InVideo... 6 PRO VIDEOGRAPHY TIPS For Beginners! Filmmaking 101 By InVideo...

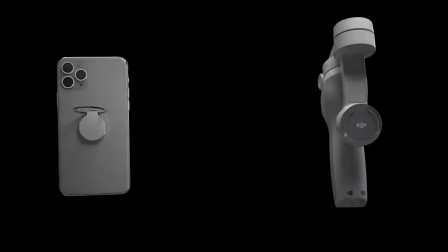[4:03]
The one we highly recommend is the DJI Osmo 4 that you can get for just as low as $130. We'll drop the link in the description below. Now, in the rare event when you don't have access to one,
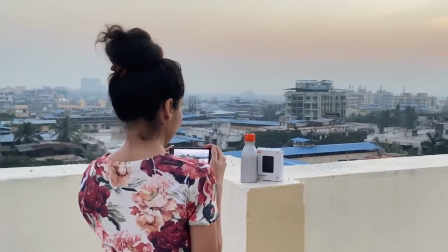[4:15]
you can try and minimize the shakiness in your footage by holding the camera as close to your body as possible with your elbows folded.
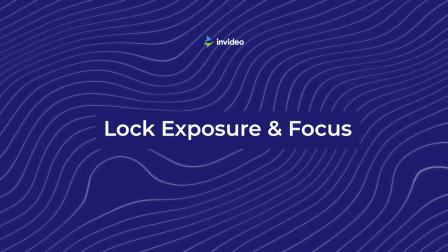[4:23]
Number 4 on our list is to lock your exposure and focus before you start shooting.
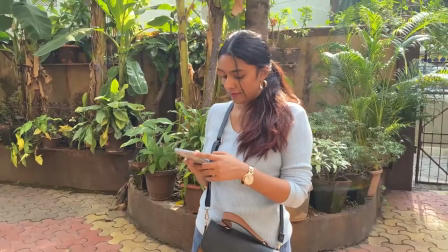[4:28]
Exposure is the amount of light you capture while shooting. And if you've left exposure on auto mode, as is the case by default in most smartphones,
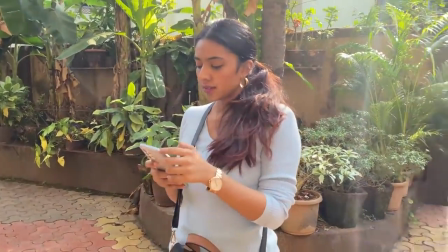[4:36]
your phone will keep auto-adjusting the exposure based on whatever you're pointing at. This looks extremely amateur and unprofessional, and even for the untrained eyes, it comes off as unnatural because our eyes are not trained to perceive things that way.
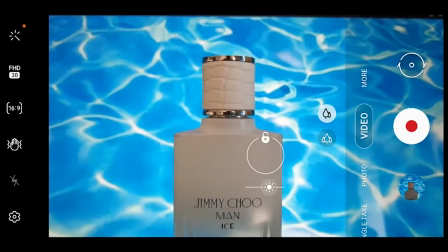[4:50]
So what you want to do is open your camera and tap and hold the point on your screen that you want to set the
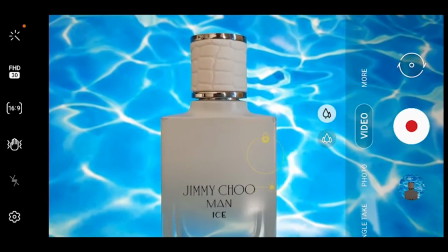[4:57]
exposure and focus to. so that you can move your camera without seeing any changes in the brightness or white balance.
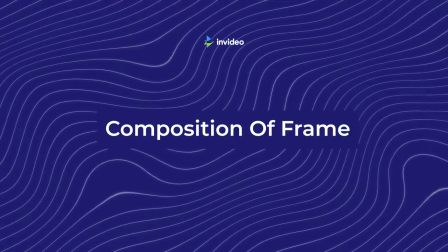[5:04]
Tip number 5 is to pay attention to the composition of your frame. For most of us who've predominantly taken videos for personal use and haven't taken a lot of professional footages,
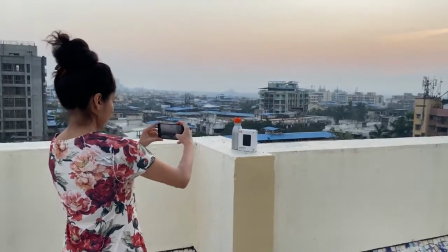[5:13]
the one mistake that we make is that we shoot the subject from right where we're standing or sitting.
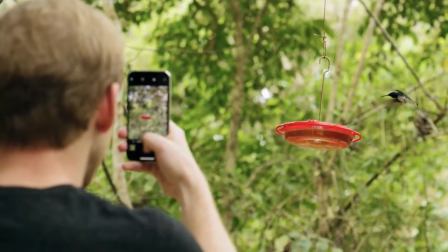[5:19]
What this does is that even though your phone's camera is extremely capable of shooting gold standard footage,
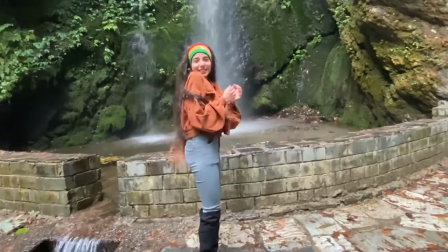[5:24]
your video will still not make your audience feel like they're experiencing the video firsthand.
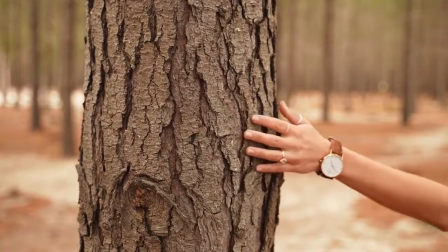[5:29]
The way to fix this is to always ensure you get as close to your subject as required,
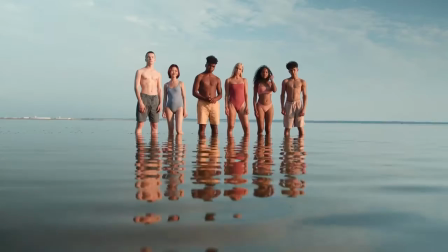[5:34]
to fill your frame with your subject and change the angles and shots you take so as to create a super immersive experience for your audience.
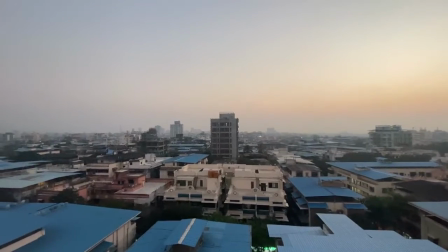[5:42]
Also, please don't get up close to your subject by zooming in.
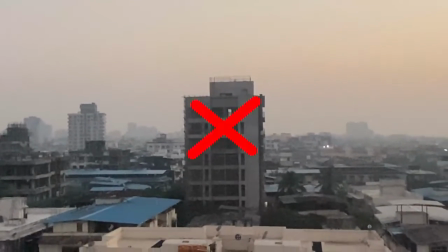[5:46]
This only reduces the quality of the footage, and this also seems completely unnatural since your eyes can't mimic this movement.
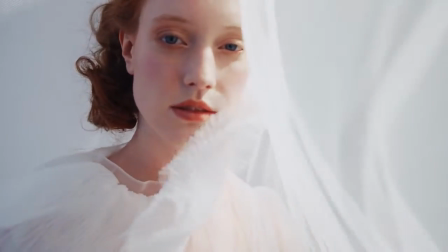[5:54]
So instead, move closer to your subject whenever possible and create that natural sense of movement. The last and final tip on our list is to find interesting ways you can add movement in your footages.
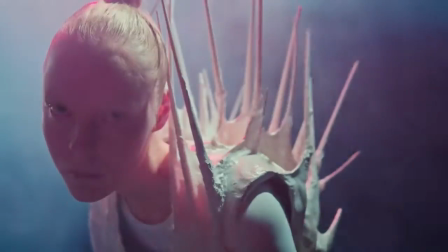[6:04]
When you're just starting out to shoot your own footage, the natural tendency is to hold the camera steady and shoot clips or use very simple
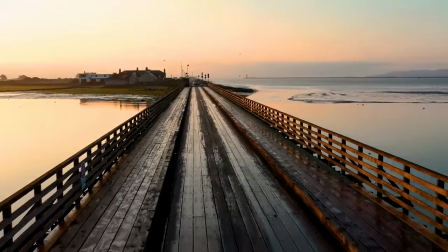[6:12]
movements like a pan for when you want to shoot a beautiful landscape like in a travel vlog.
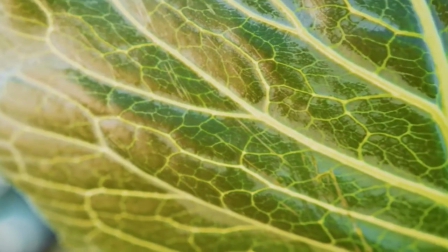[6:17]
However, there are other simple camera movements such as a slide past foreground
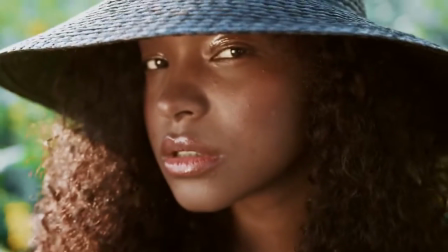[6:21]
shot where you can use an object that is in your foreground to reveal your shot. And this was a roundup of 6 videography tips that you can use to make your video more cinematic using your phone or a camera. Did you find these tips to be useful? And which one was your favorite? Do let us know in the comments below. And do check out this next video where we take you through 10 mobile videography tips that you can use to make your videos more cinematic using just your phone. This is Christine from InVideo, and I'll see you in the next one.